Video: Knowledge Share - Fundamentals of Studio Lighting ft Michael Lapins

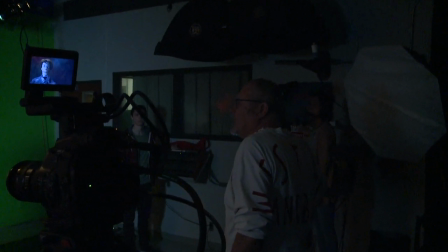28:56 Is there any sort of rule whether you'd use the flood or the spot as the key light? I don't think so. I mean, it wouldn't. I mean, I was just, because normally fills tend to be softer and wider and they're lower, so I just put the spot in because I knew that'd be a higher dynamic. Although basically with the ability to dim the way they do, you could almost mix and match them. You know, it's just, again, the color on the soft boxes looks blue to me. This looked relatively warm, about 32. These look more like daylight to me as a regular sort of rule, but I've never worked with them again, you know.
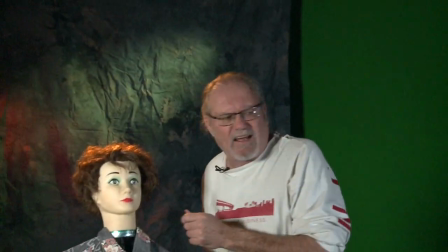29:33 So, but it also, see, and it's kind of flattened out, same thing as before. I was, because I'm standing in the light, I was like, what's wrong with that?
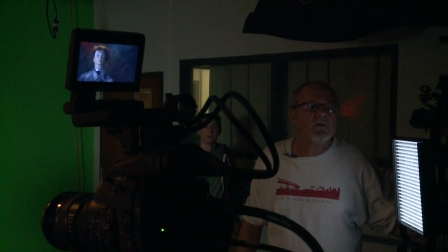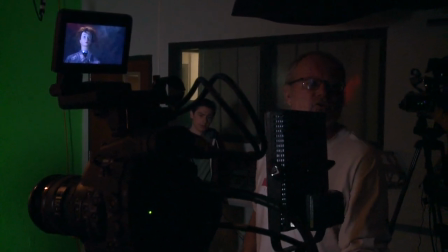29:48 See, and you can change as you want to, as you start moving around, you can flatten that out even further.
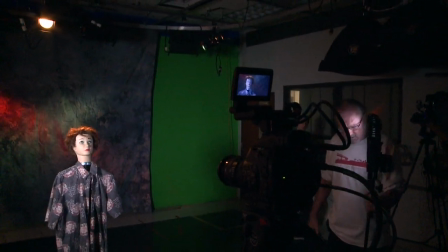29:54 This light is interesting.
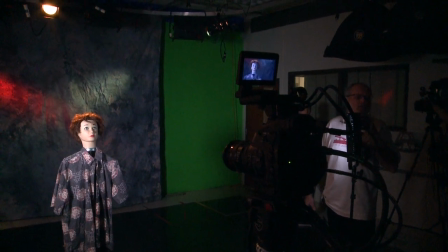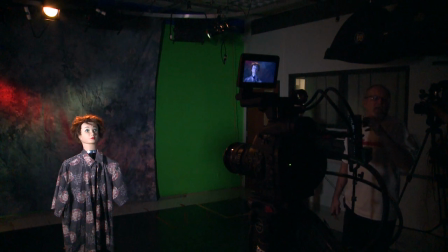30:08 But see, same thing again, is that now you've, a light like this, while it works, you're having to deal with more of controlling the background.
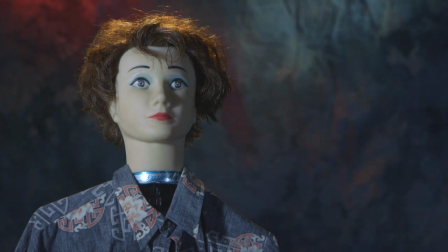30:16 And part of it is because there's a flatter angle here. If the angle's higher again like that, it's gonna spill off and not go on the background. But these things reach farther than those lights too. So that's one of the things you consider. But a lot of times, like I say, if you put it out somewhere where you don't have to concern yourself with seeing that part of the background,
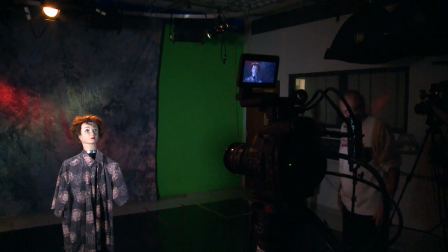30:34 that's part of your framing aspect and how you would do that. So you can save yourself some trouble there. And we're gonna do something here real quick. I'm gonna do this just to try this, because we talked about doing this just to see what.
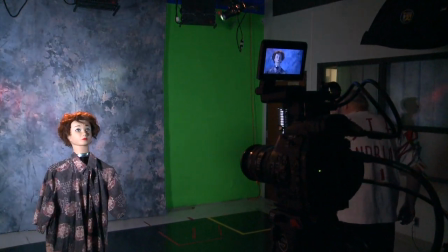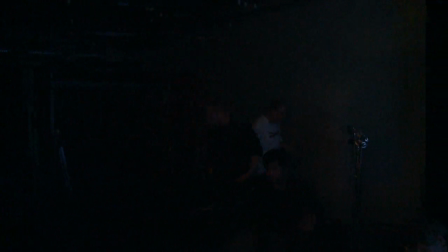30:52 We were just gonna throw this pattern on the back. Often backgrounds are flat,
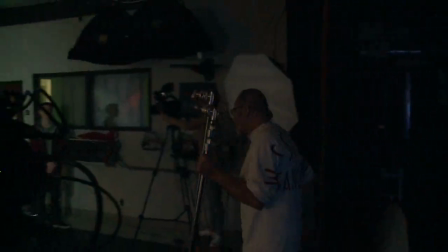30:59 so they will throw something on them to break them up and create some depth or that in them.
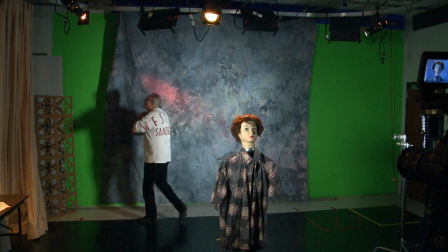31:04 In this case, it's what they call a kookalorus. A kookalorus is basically anything that is pattern oriented.
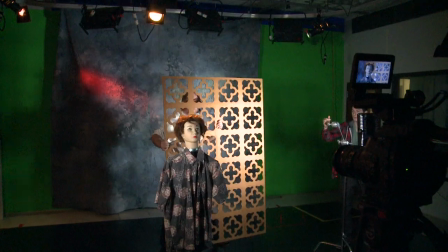31:13 So in this case,
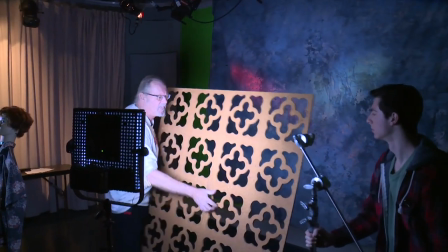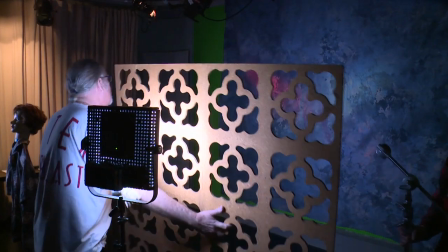31:20 see, and this, because this one's so flat, this one is not, I'm gonna have to get it up, see, closer to get a better line.
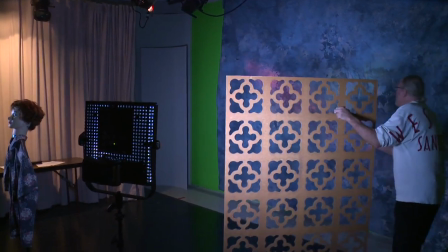31:30 But if you do this like with the background now, if I'm out, you can see that there is a
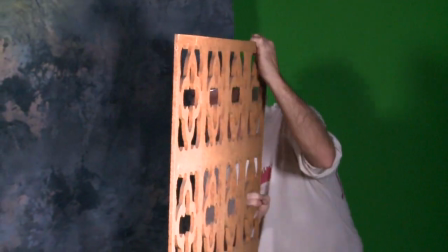31:38 difference in what it's done to bring down the intensity, and it's also broken up with the pattern of the light itself.
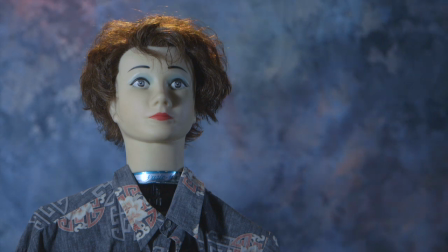31:46 So I'm just out of frame there. But if this were to even come around,
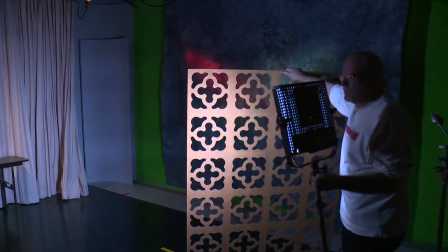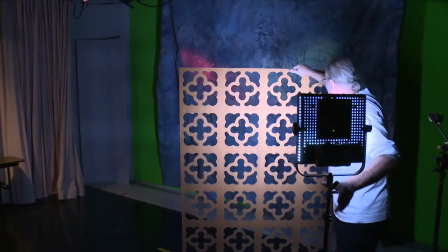31:57 you often can just do something like this to break the background up so that it isn't quite as flat.
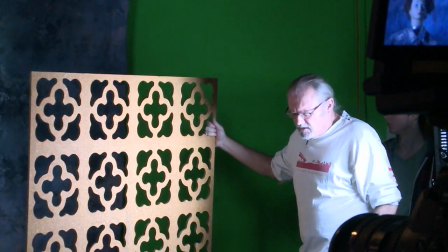32:02 So now you've created more contrast in your background. And they'll often do that, I can just put it here, it's fine.
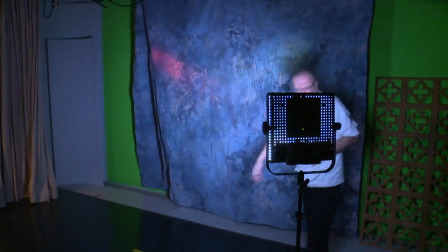32:08 Okay. In situations, like I say, it's often anything as simple as like a kookalorus,
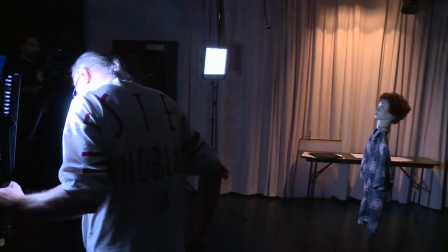32:15 which is, if you know what one is, they're automatically identifiable when you see somebody use one.
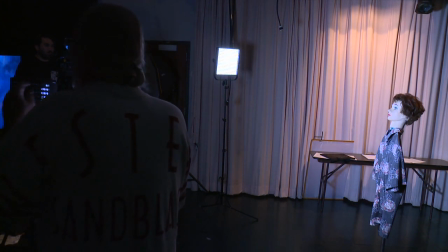32:21 So people don't use them much anymore. They tend to make their own. Which you can do pretty simply by cutting out holes, irregular holes in the card. Often on sets we'll take and we'll use a branch, and just like if there's background light or something on there, then we might just take a C-stand and put a branch in it just to break that background up slightly and give it a more dappled effect if possible. So within the background. Sir? Oh, yeah, this is basically what a kook is on some levels.
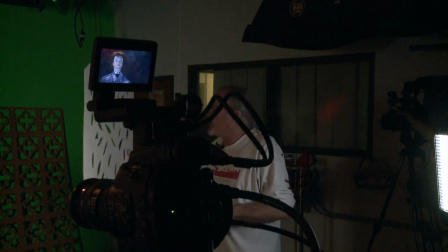32:54 And when you'll see these in use, like I say, you place this and then you light to this.